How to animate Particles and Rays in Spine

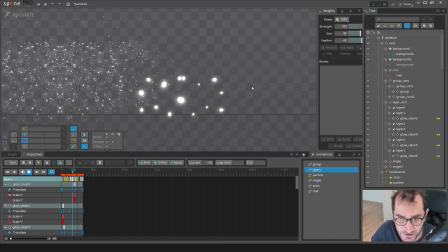They are already scaled in the setup pose. What's happening here? Why do they like wobble around?
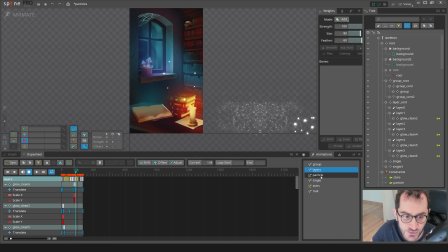Let's check that. I'm using the latest technique, which will be the slider constraint here. I have two slider constraints. One would be particles, the other would be stars. So let's talk about particles for now. I'm activating particle animation,
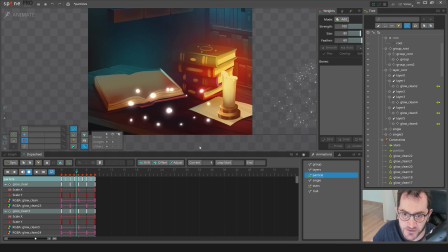and you can see we have 8 frames and particles just wobbling around and doing some glowing,
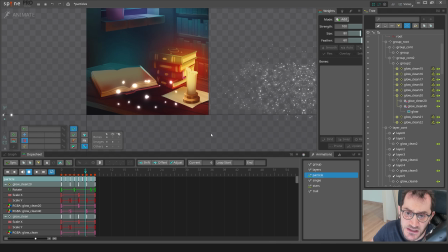as you can see here, opacity change. So I'm actually using this animation in group animation.
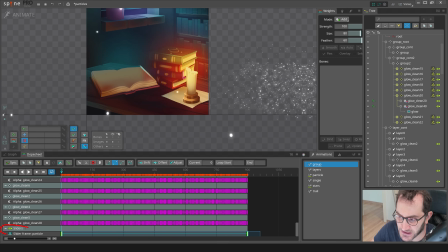Let's scroll down and you will see a timeline for the slider, which means that we have two keys. First key will tell us that animation should be at a 0 frame.
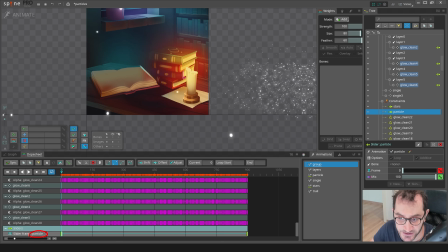We are talking about particle animation, but we are in the group animation right now. So we are playing particle animation inside group animation. But here we have more control.
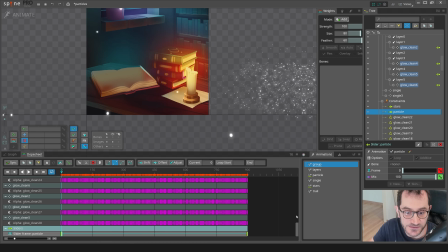We can actually play it as many times as we want, as faster as we want.
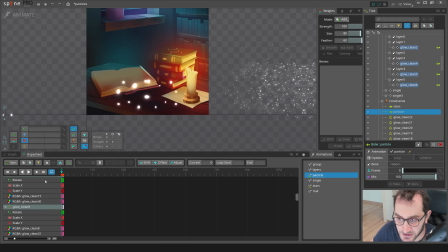Just make sure the last frame is 800. Particle animation has 8 frames, so it will repeat 100 times.
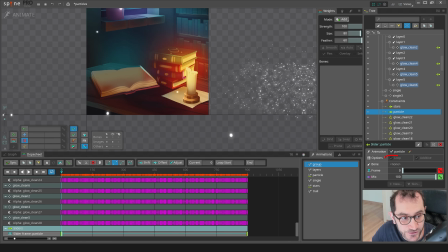To repeat, we need to mark it as a loop. If we change the scale of these particles in the group and play the particle animation over, it will override and the scale will not affect if we don't have additive enabled.
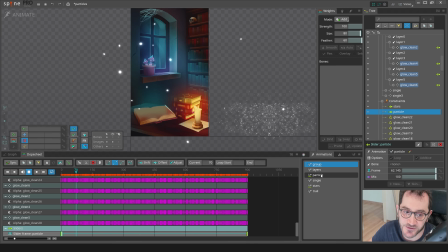I'm using the same particle animation in the layers group.
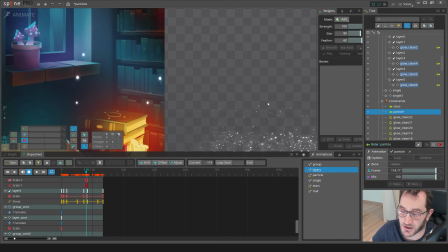And that's why they again wobble around with some kind of alpha flickering. You can see the timeline here for particles slider, which starts at 0 frame here, and at the last frame we will have 200.
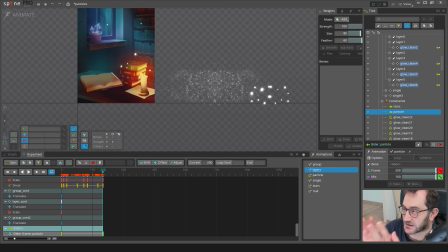Just make sure that this number is dividable by the number of the frames that slider animation has.
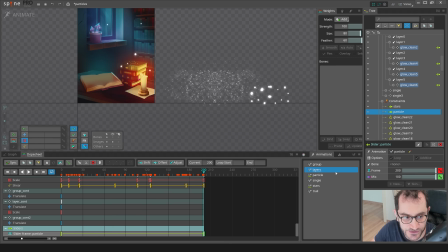We had 8 frames there, so 200 can be divided by 8 without any remainders. Otherwise, the animation will just snap. So it will end abruptly and jump back from the 0 frame because we have a loop.
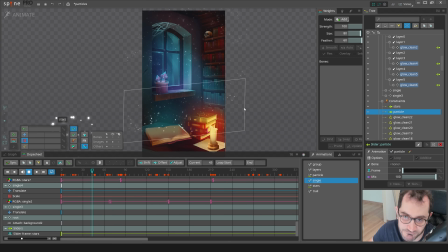Another technique is calling single. It's when you animate the textures, they are just growing up.
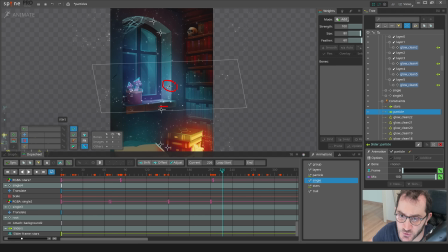They would move with a different speed. You can see 2 different textures, but they move with a different speed.
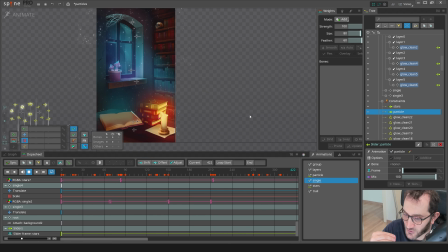So we can kind of get a little bit of variation and overlapping parallax effect.
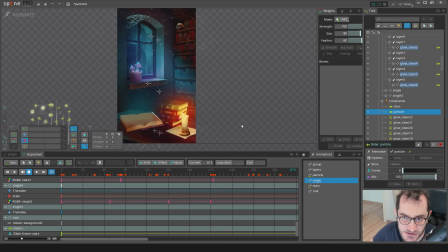This is very important. Otherwise, it will just look like a big texture is going up. So I still use the slider, but this time I am playing the stars animation here.
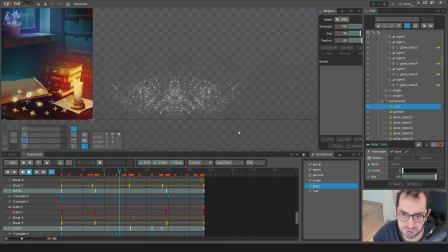So let's check what we have in the stars. Great. Just the texture wobbling around, scaling, shearing, or whatever it is doing. Just creating random noise. That's great.
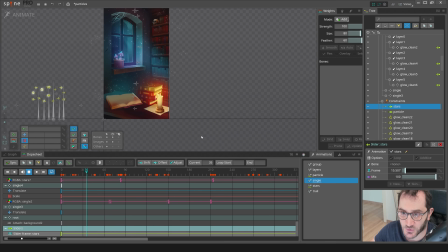So in the single animation, we are actually adding up upwards movement. So we give them upwards movement. We give a little bit alpha opacity.
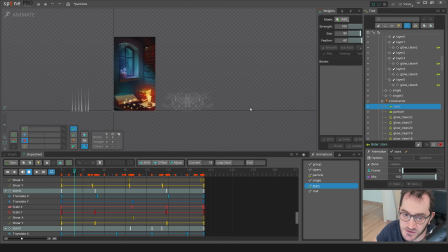And with that all, we combine it with the stars animation to get some kind of random animation. Yeah, basically that. Let me know if this was helpful for you. Thanks a lot. I really want to post more videos, but I'm working on the course now. Sorry for that, and hope I will release it very soon. Thank you guys. Bye.